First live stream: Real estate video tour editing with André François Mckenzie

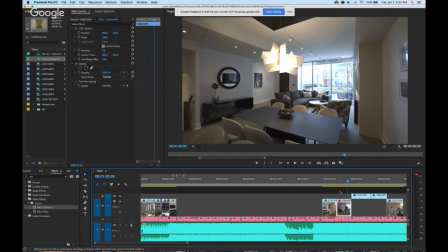3032s
So see, this is a good angle. It kind of shows a whole living space. That's a good one.
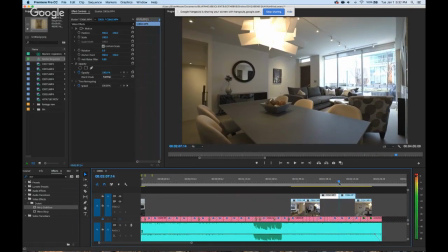3038s
It's different. We're not pushing forward. We're going up and down. Sorry, I forget the film terms for a shot going up and down, or craning up.
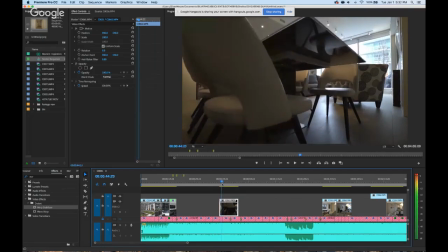3050s
I don't know. So I like this shot.
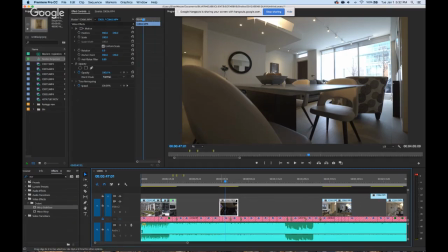3056s
I like starting with the table in the middle because I have ADD.
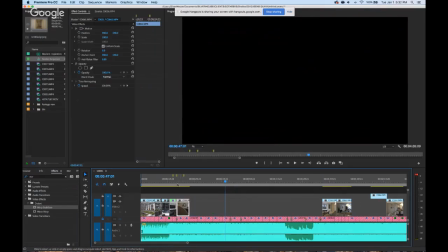3061s
Just kidding. Maybe a little less.
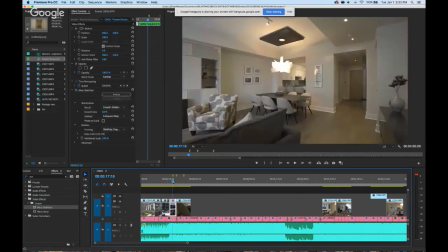3071s
Maybe a little bit lower so it actually reveals something.
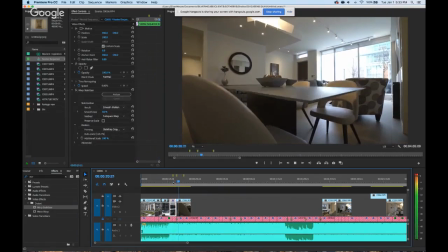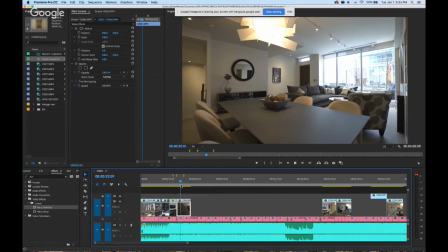Okay, so instead of trying to find that point, I'm just going to refer down to my previous clip
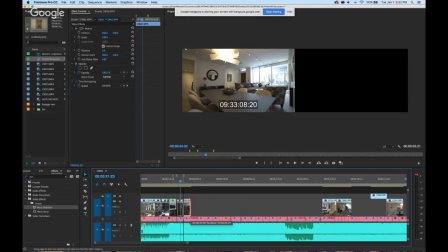3090s
and hit the previous cut point that I had.
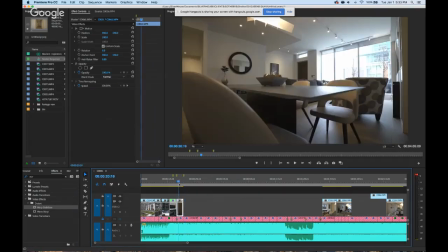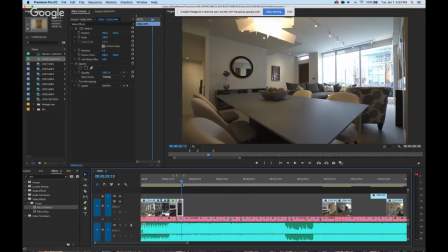3101s
Which I don't know if it's accurate.
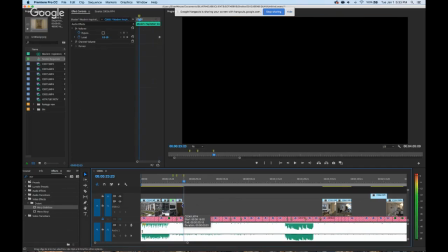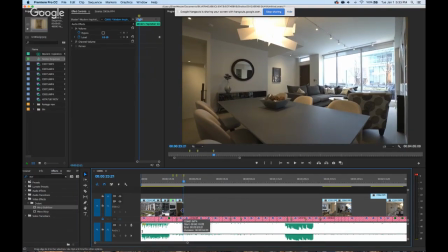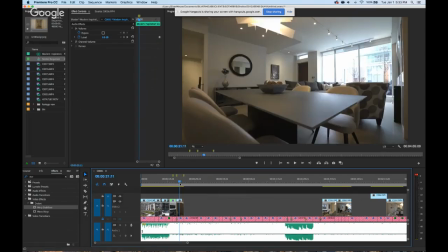3122s
I don't know. I'm going to leave it at that.
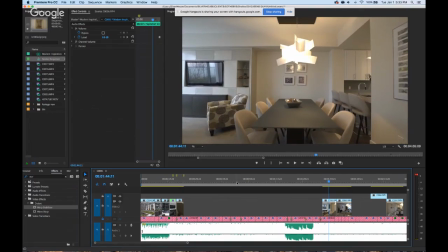3129s
Okay, now I feel like I could probably use that shot.
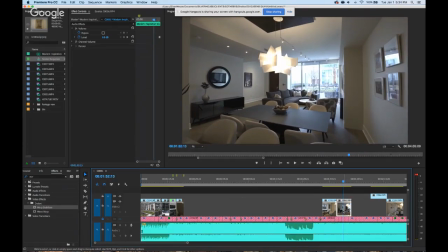3136s
That I feel is too similar. Actually, might delete that.
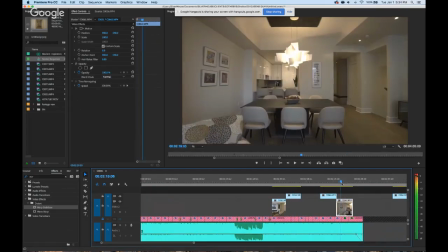That's okay. I want a shot that's going to lead into my next shot.
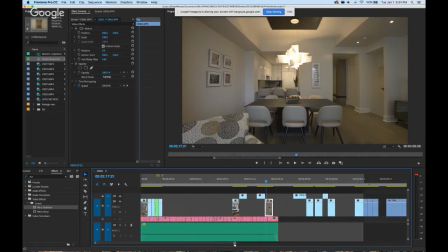3158s
No, I'm not going to use that. See what else we got here.
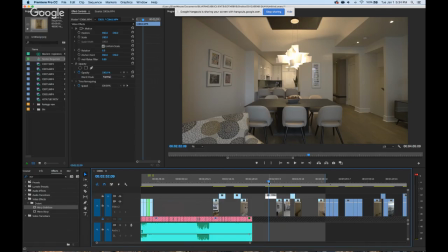3164s
There was one where we're close up on the light, and then pulled back.
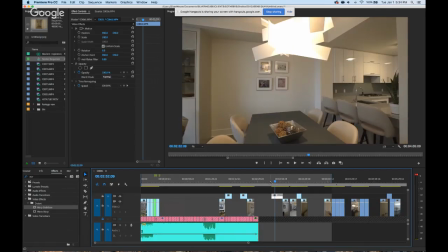3170s
Oh, here it is.
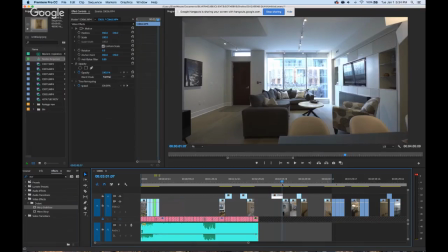3174s
So this I feel is pretty good because we're getting a sense of the space.
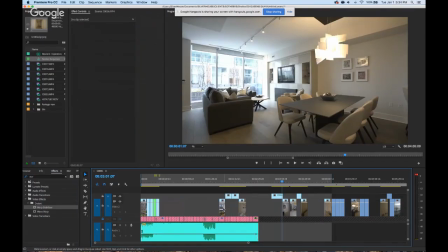3180s
We're showing something new to the viewer, and then we'll be able to move into the living room. I'm just gonna throw those on there, hide them.
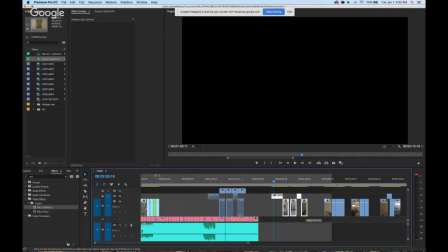3194s
I'm not sure if I need them later, so I'm gonna save them. So this is my cluster of living room shots, which I'll edit together.
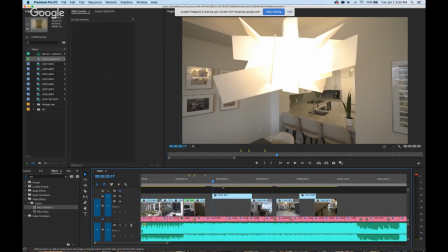3203s
I just like to go space by space to make sure everything lines up and makes sense.
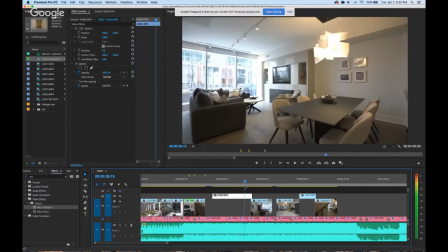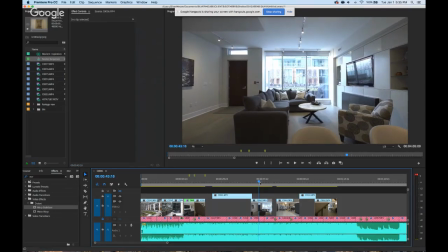3212s
So those two back to back are too similar. Put that over there.
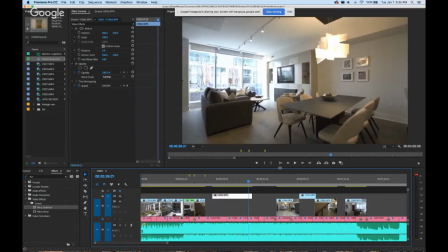3218s
So ending here, I want to start
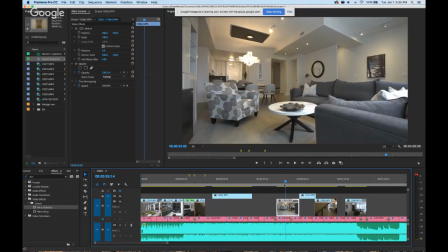3224s
somewhere in the living room that makes sense. That's kind of good.
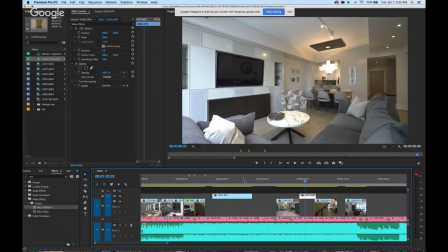3232s
That's good also.
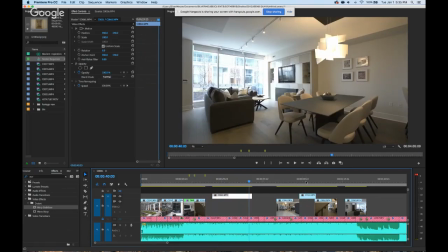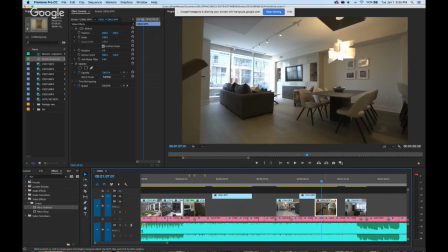3244s
Okay, that one I'll probably get rid of.
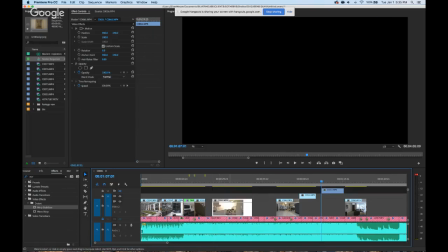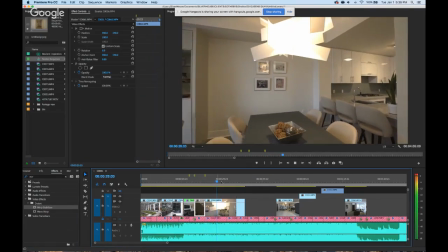3255s
I would do another speed ramp coming down from the light, turning around, but we just did one, so I'm not going to use that technique again so quickly.
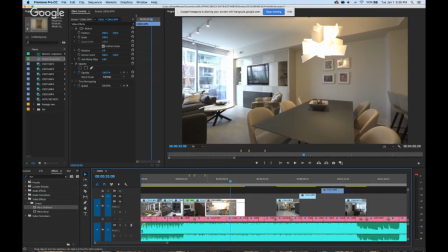3264s
So maybe we'll start from here.